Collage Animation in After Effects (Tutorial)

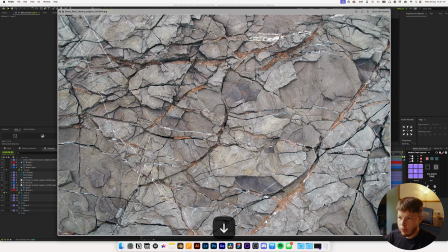I'm just gonna start dragging in and just placing these kind of roughly across the mountains that I want them to be on.
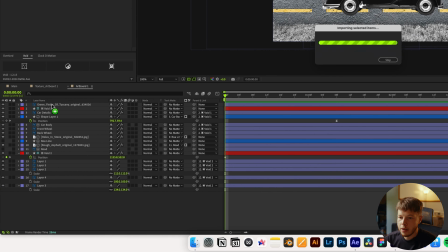So maybe this black rock, we'll take that and we'll add it to one of these. Let's just do one by one.
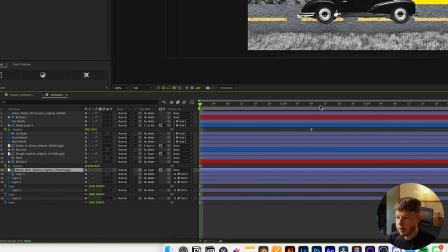I'll link it to that one.
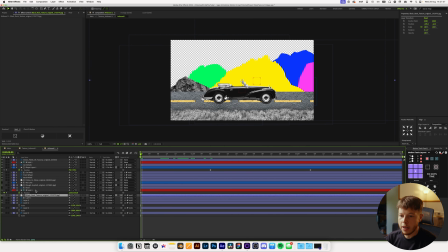The texture doesn't move with it, so we want to make sure that we link the texture to the void as well, just to make sure that we actually get some of that movement with it. We can scale this down a good bit and put that one right there. Now, the only thing here now is that they all kind of look similar in their tones, but that is super easy to work with.
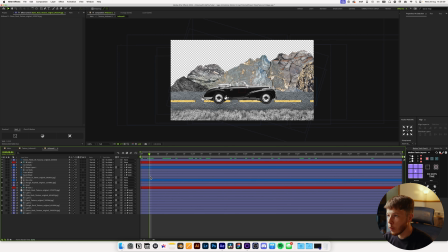Essentially, what we want to do is keep the ones that are closer to us a little bit darker and the ones further behind a little bit lighter, just to simulate kind of the you're kind of losing them in the distance. And again, you can use something like limit your color to make that super easy on you.
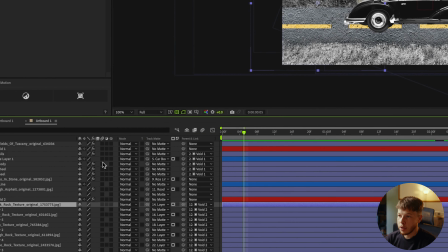And we're just gonna move from one to the other. So this first one, I think is pretty good. It's pretty dark. And we're just gonna move back to this one.
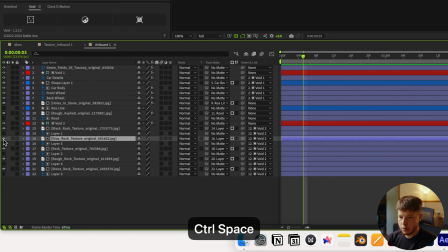And let's just add a limit your color to this and go into the basic correction.
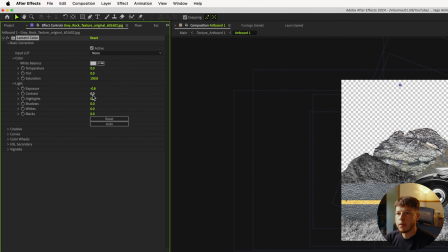And we can decrease the exposure just a little bit of it. Maybe increase the contrast a little bit so we don't lose too much of it.
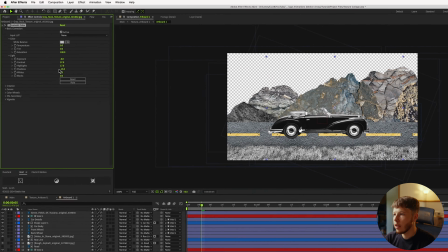Increase the highlights a little bit and then take down the shadows a little bit. This one, which is the one we have over here.
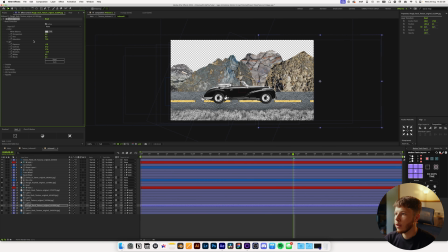And for this one, I might even decrease the saturation a little bit just because I don't want it to be too colorful there. And maybe decrease the exposure a little bit more here. Like that, and increase the contrast. For the other ones, we'll just paste that on there and then just reset it. And we can just increase the exposure a little bit and decrease the contrast.
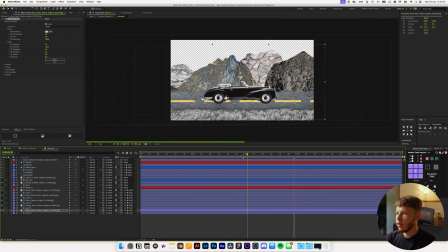So kind of opposite of what we're doing. So now we get a little bit of depth in there, which just looks super, super nice. And the last thing there is to really do with this is animate the car, which we have the void for. So I'm just gonna hit P. I'm gonna start out to the left. Let's move forward. Gonna have it move up the road a little bit, move forward.
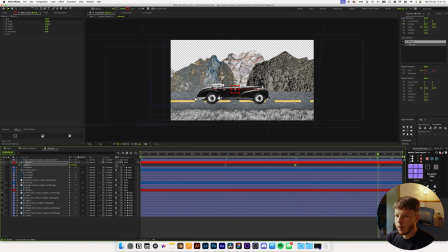Move back the road a little bit and up and out. Then we can select this. We can add some easing to this and play around with this a little bit to get the exact look that we want.
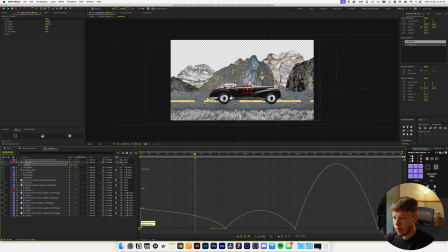So maybe start out a little bit fast. Boom. Have that come in sort of like that. Move this up a little bit. Move this up too. And lifting them off the ground is just gonna make it so that the animation doesn't come to a complete stop. It just kind of slows down a good bit and moves around.
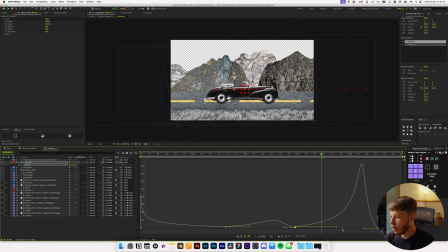Do a full speed out at the end so it really takes up a lot of momentum as it exits the scene, and then we need to animate the lines as well, which we'll kind of just do with the road too.
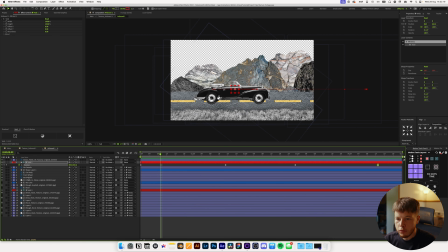And what we're gonna do here for the road, we can add a motion tiles, which is just gonna let us move the ground without actually moving the position. So we can just keyframe the tile center and then move forward.
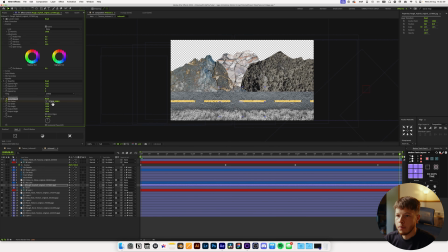And we're just gonna move that to the left, maybe do like -1000. We might wanna move that up a good bit more because that is pretty slow.
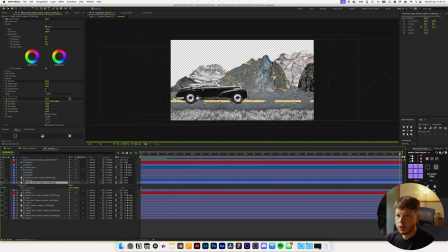So I'm just gonna hit U on these keyframes and let's just do a lot more just to give it a little bit more motion.
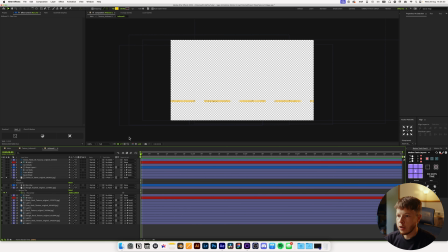And let's just solo that up and let's just turn on the background here so we can see what we're doing.
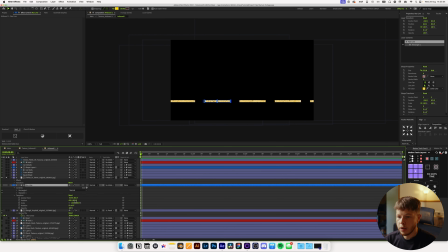And we're just gonna take the position of this and we can start by moving it as much as we can right there, keyframe the position, go forward towards the end and just move this as much as we can
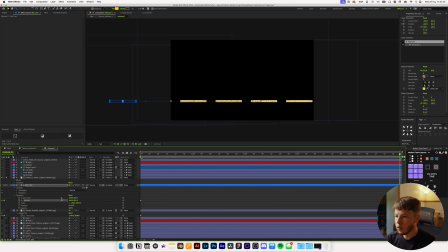with as many copies as we have. We can always create more copies, so it's not really the end of the world, but we just want some pretty good motion here, and you can see that works pretty well.
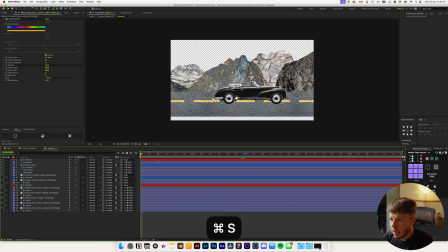And I think actually I want to remove the grass. I'm just not feeling it in the final piece, and that just means we're just going to change the road a little bit. So on our road here, it's just a moss, so I'm just going to hit M and do an add, and then we can take these bottom two and just move them up a little bit like that.
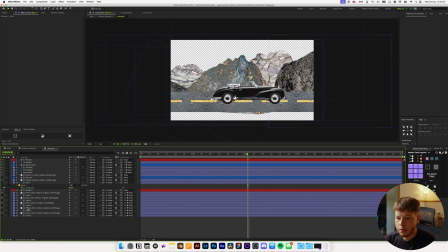And let's take this mountain here and just move it up as well. And I think that looks pretty good outside of the contrast of this with the mountain. So I might just increase the exposure of this row just a little bit, just to get just a bit more separation there, which is really gonna help in selling the look.
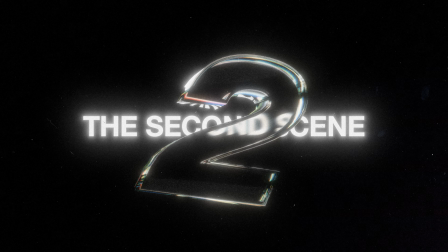From it, we can go back into our main composition here and we can start working on the second scene.
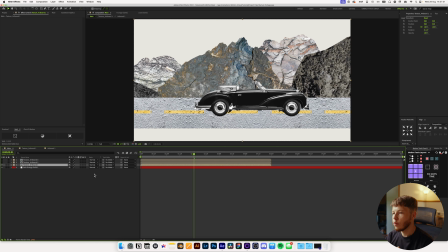And then once we have the second scene in place, we can work on the transition between the first and the second and then so forth. So I'm gonna show the second one and I'm just gonna go into this.
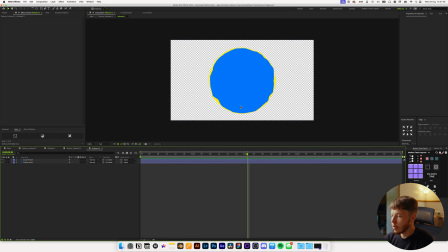This is a scene inspired by the Tom McCartan project. Just thought it was super cool and it uses some super cool techniques. And I think it's a great example of how you can use textures to really add a lot of layers. We're gonna start with the first one, which is gonna be pretty simple.
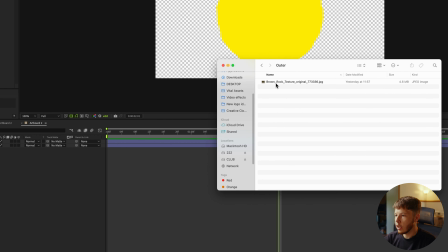Again, back to my planet textures. So for the outer one, I just have one texture here that we are gonna be using.
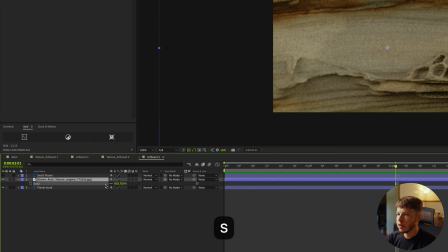And I'm just gonna drag that right above and then scale this down a good bit. I really love this texture.
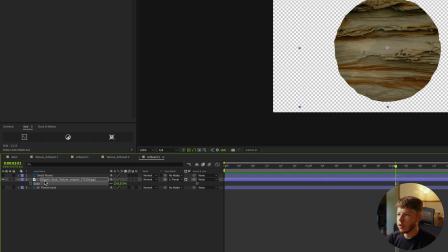This texture has so much character to it. It's beautiful.
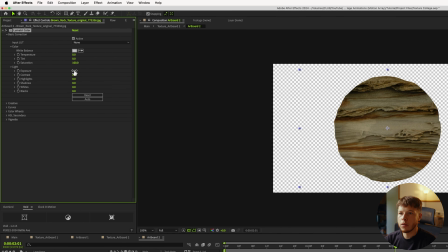We're just gonna add a limitric color and play around with the lighting of it a little bit because it's a bit underexposed and not very bright and vibrant, which I want it to be.
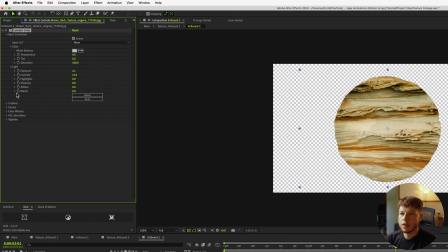Increase the contrast as well. And let's maybe increase the saturation just a little bit, or the vibrance.
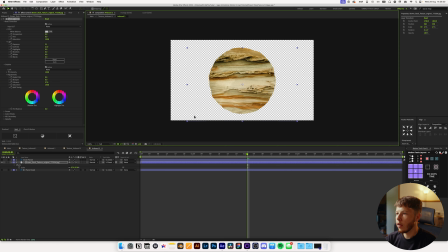Something like that I think will work pretty well. Such a beautiful texture with all this. I don't even know what this is supposed to be, but it looks fantastic. For the second planet, which I'm just gonna show here, I wanna create almost like an earth looking type of thing.
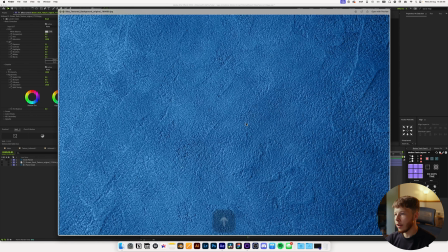So I have a few different textures here that we are gonna be layering. I'm gonna start with this blue, which is gonna be our water.
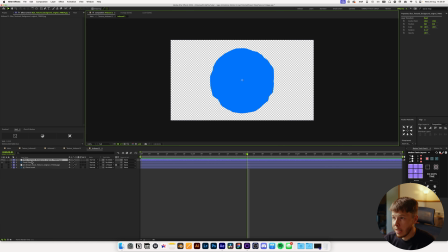Just fantastic that it happens to be blue. And I'm just gonna scale that down, boom, and just get a nice, I mean, look at that, it's beautiful. The next thing we're gonna do is I'm actually gonna create a few different shapes that are gonna be kind of like earth looking things.
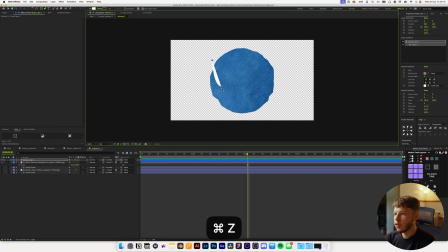I'm just gonna draw out a little bit here and you can make it smooth, you can make it jagged. Really just depends up to you. I'm just gonna create some blobs here that hopefully will work pretty well.
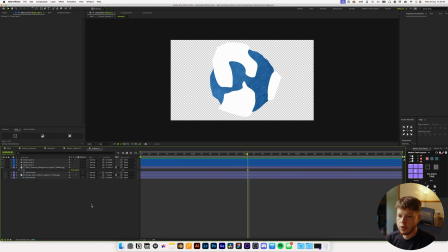And then we can add our texture to all of these. So I'm just gonna drag in the other three textures and take that one to that, that to that, and that to that. And then we're just gonna track mat all of these. Boom. And we can scale them down a lot. And then we can take these little planets and let's just pre-comp those,
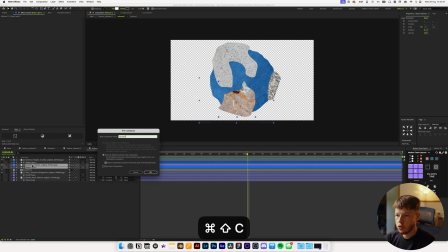name it country one, country two, country three. And we can take these layers and just use the small planet as a track mat for that. From there, I actually wanna go in and just add a little bit of movement to the texture as well, which will just give it a little bit more spice.
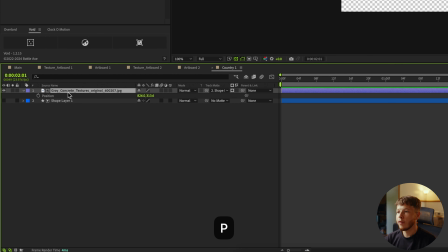And it's super easy to do. There's a couple of different ways you can do it. For this, I just want it to be very subtle. So I'm just gonna hit P to open the position, Alt click the position. I'm gonna add a posterized time. And I'm just gonna set that something like 6. And then I'm gonna add a wiggle.
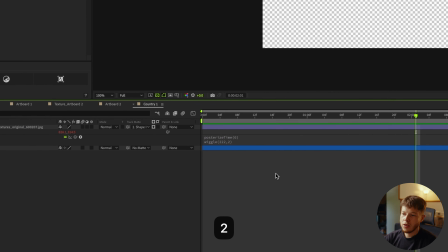And let's set that to something like 222, 2. So it'll just give it a little bit of movement where it just moves around ever so slightly.
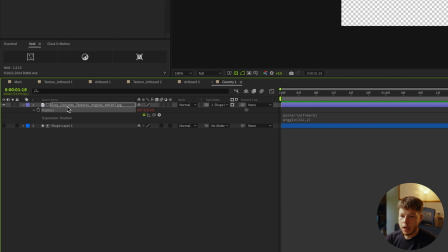And you can right click, copy expression only, and then hit R, and then you can paste that onto the rotation as well.
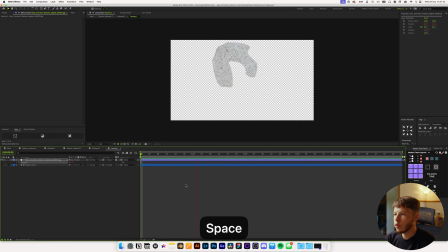So it'll move the position, but also the rotation. So just a little all around wiggle, which will just give it a little bit more movement, fit that style. And we can hit P and Shift R and paste the expression onto that as well. And we'll just do that for all the textures for this planet stuff, just to really sell that nice style.
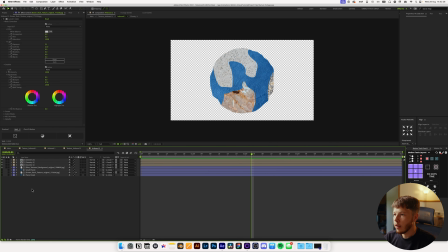Just add a little bit of more movement to it, you can see. Then the next thing I want to do is work on the transition between the two. So right now I actually want this to be below our outer planet, so it'll be like a shell. The way I'm going to recreate it is use the pen tool, and I'm just going to click and drag and kind of make some blobby
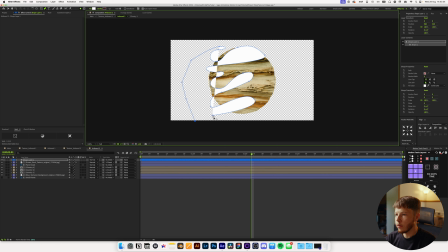fingers almost, just like that, and move that over there. Boom. So now we get this very blobby shape. It's hard to even describe what it actually is, but we're gonna use this as our little transition piece, and we're just gonna take this and maybe even extend this. So I'm just gonna highlight this and search for path, boom.
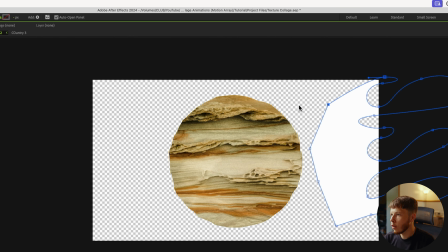And I'm just gonna take these markers and just drag them to cover the whole thing.
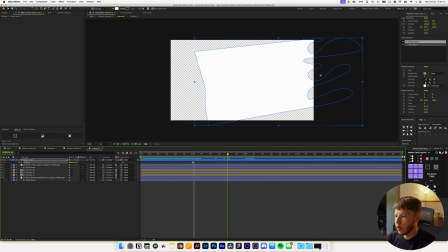And then if I animate the position of this, we'll keyframe that, go forward, let's do 20 frames.
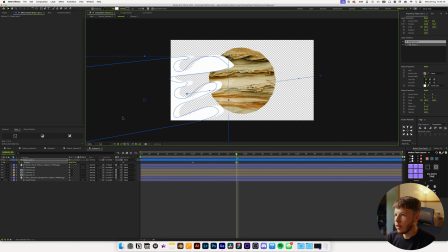And then I'm just gonna move the position of this to uncover this whole thing like that.
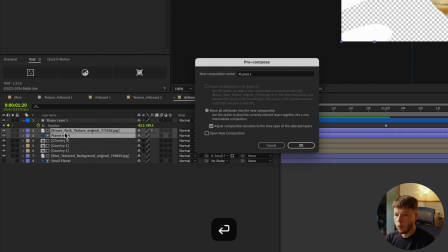I'm just gonna take this and I'm just gonna name this Planet One. And then I'm just gonna use that as a track mat here.
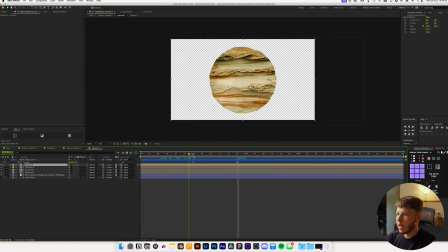So we get this nice big shape, and as it comes across, we get this nice blobby look.
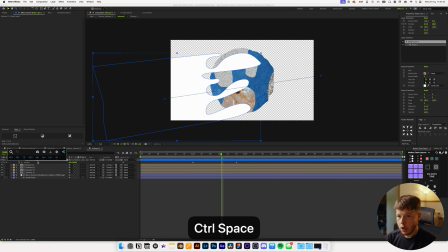So we can add a turbulent displace to this. And we'll set the first one to 30 and the second one to 2, which is just a slight hand-drawn look almost. And in the evolution options, I'm gonna alt-click the random seed.